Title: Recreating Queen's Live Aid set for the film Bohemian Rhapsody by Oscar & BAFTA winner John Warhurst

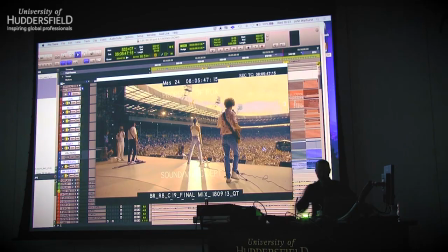So you can see, no longer a runway, the shot there. They were very expensive shots, they were. But they always say a concert, it's a three-way relationship. It's a relationship between the performer, the music, and the audience. Those three things are kind of key sort of things to make the concert what it is. We always knew that Live Aid, the story of Live Aid, was how it had actually plateaued. It reached a point where it wasn't actually going that well.
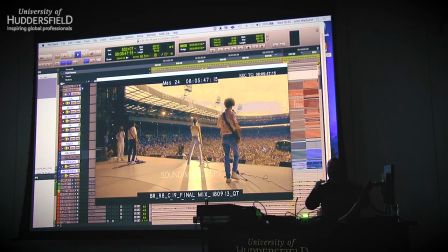And the story we wanted to tell of this was how Queen came out on stage and the audience were sort of subdued to start with, but then they grew and grew and grew with the band, which made you sort of feel, it gave that sort of emotion that people were on Freddie's side. So we really want to sort of tell that story. The only way we could do that would be to have all these different elements completely separate so that we could kind of adjust in a Dolby Atmos setting, so you've really kind of had the feeling that you are in the crowd. So the app, if you like, in Atmos or in the surround, we can actually put the crowd with the viewer of the film. So it feels like you're sitting in the crowd and the music comes from the screen. And then what we also had, because we did that world, what we call worldizing, we could put that into the roof of the cinema.
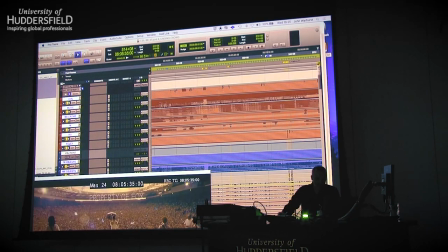So what you've got in these different elements, basically, obviously here we have
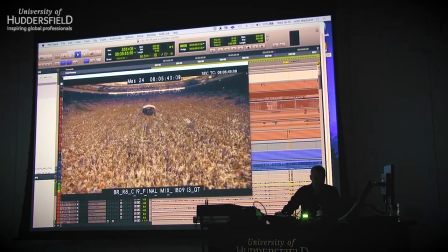the crowd. Let me have.
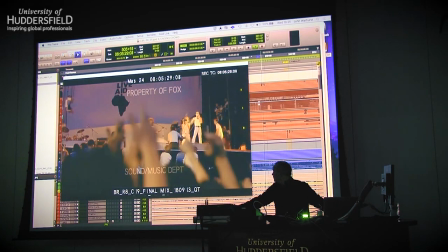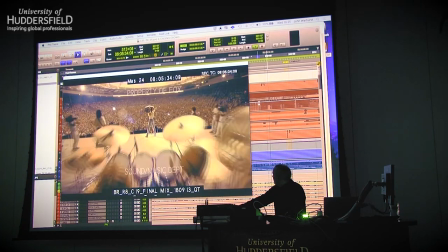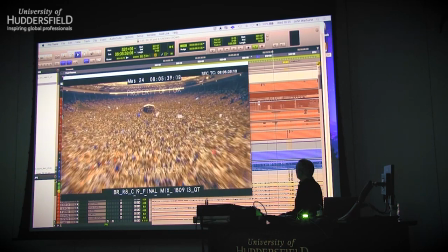We backed off there, so when it comes out of the tunnel.
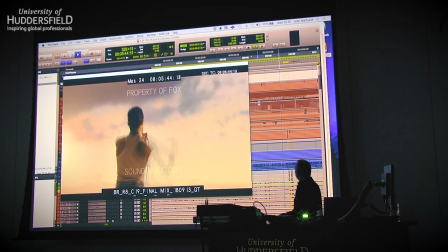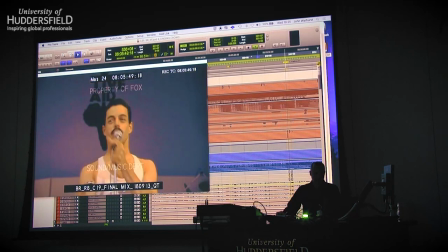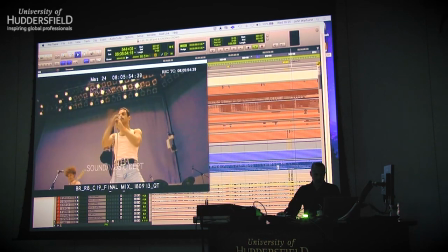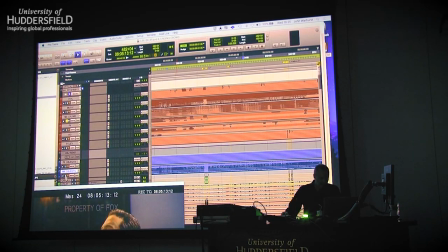And then in the roof of the cinema, you would have this here,
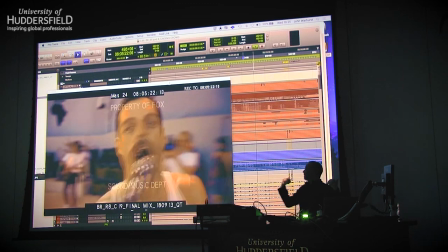which is that kind of slap of the PA, if you like. So it makes it feel like you are at the concert.
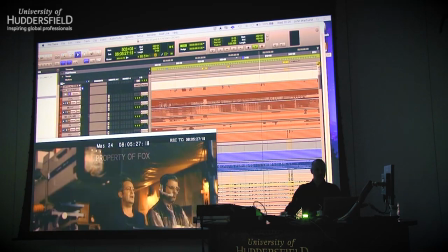It makes it feel like you're back in the concert. You've got that element of it. Sounds like it's a real concert. So when you add the music in with it.
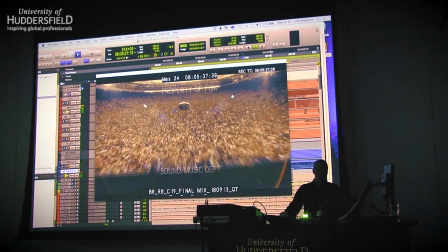And then you add the crowd in. So you put the.
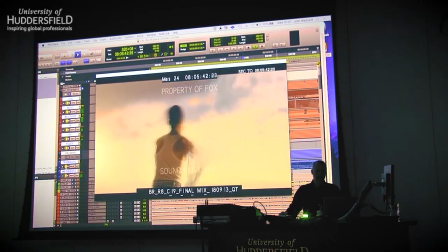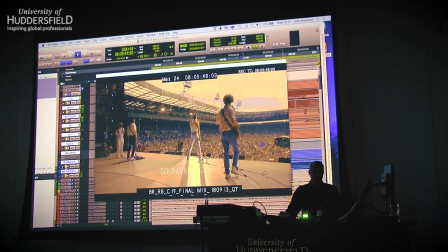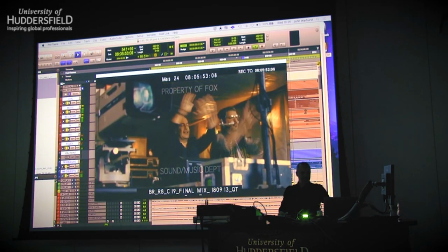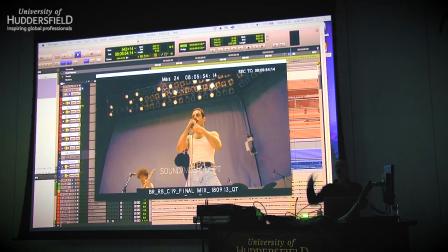So by doing that, you can kind of create the feeling of being at a concert,
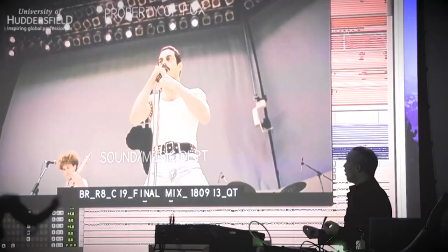because we now, instead of just having a multi-track of a live gig and trying to use that in the cinema,
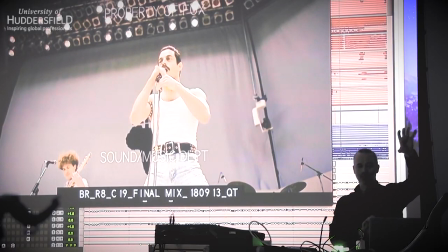what we could actually do is we had these three distinct, completely separate elements. We had the music live as a multi-track,
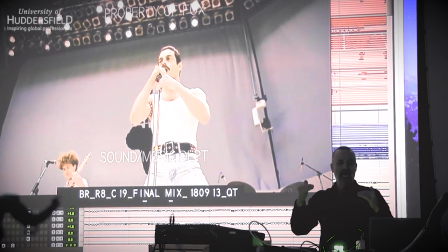so it meant that when we move into Brian's guitar, we can turn the guitar up and down, so you get that feeling of movement.
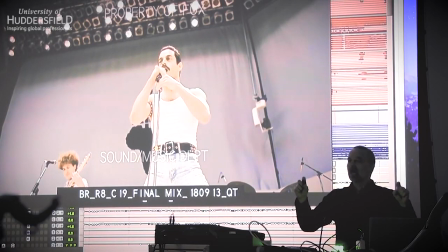We had the crowd. We made the crowd in three different levels for the singing crowd. There was the big level that we recorded on the day. Then there was like a medium level.
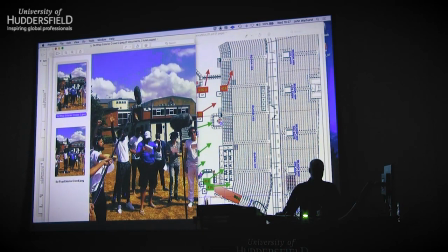What we call a medium level, which we did at Shepperton Studios. They involved about sort of 25 people.
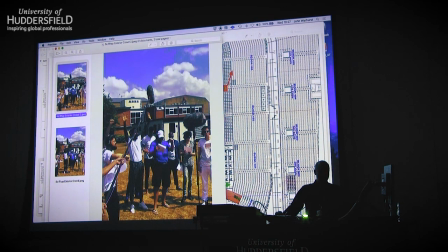Not quite as big as our other crowd on the shoot. It was an incredibly hot day that day.
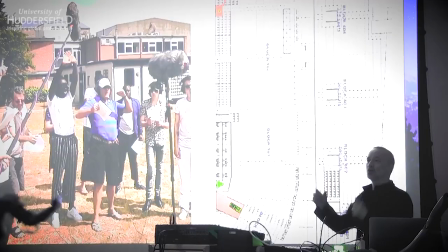Everybody was really, really exhausted. But we got them to sing along, to sort of sing along.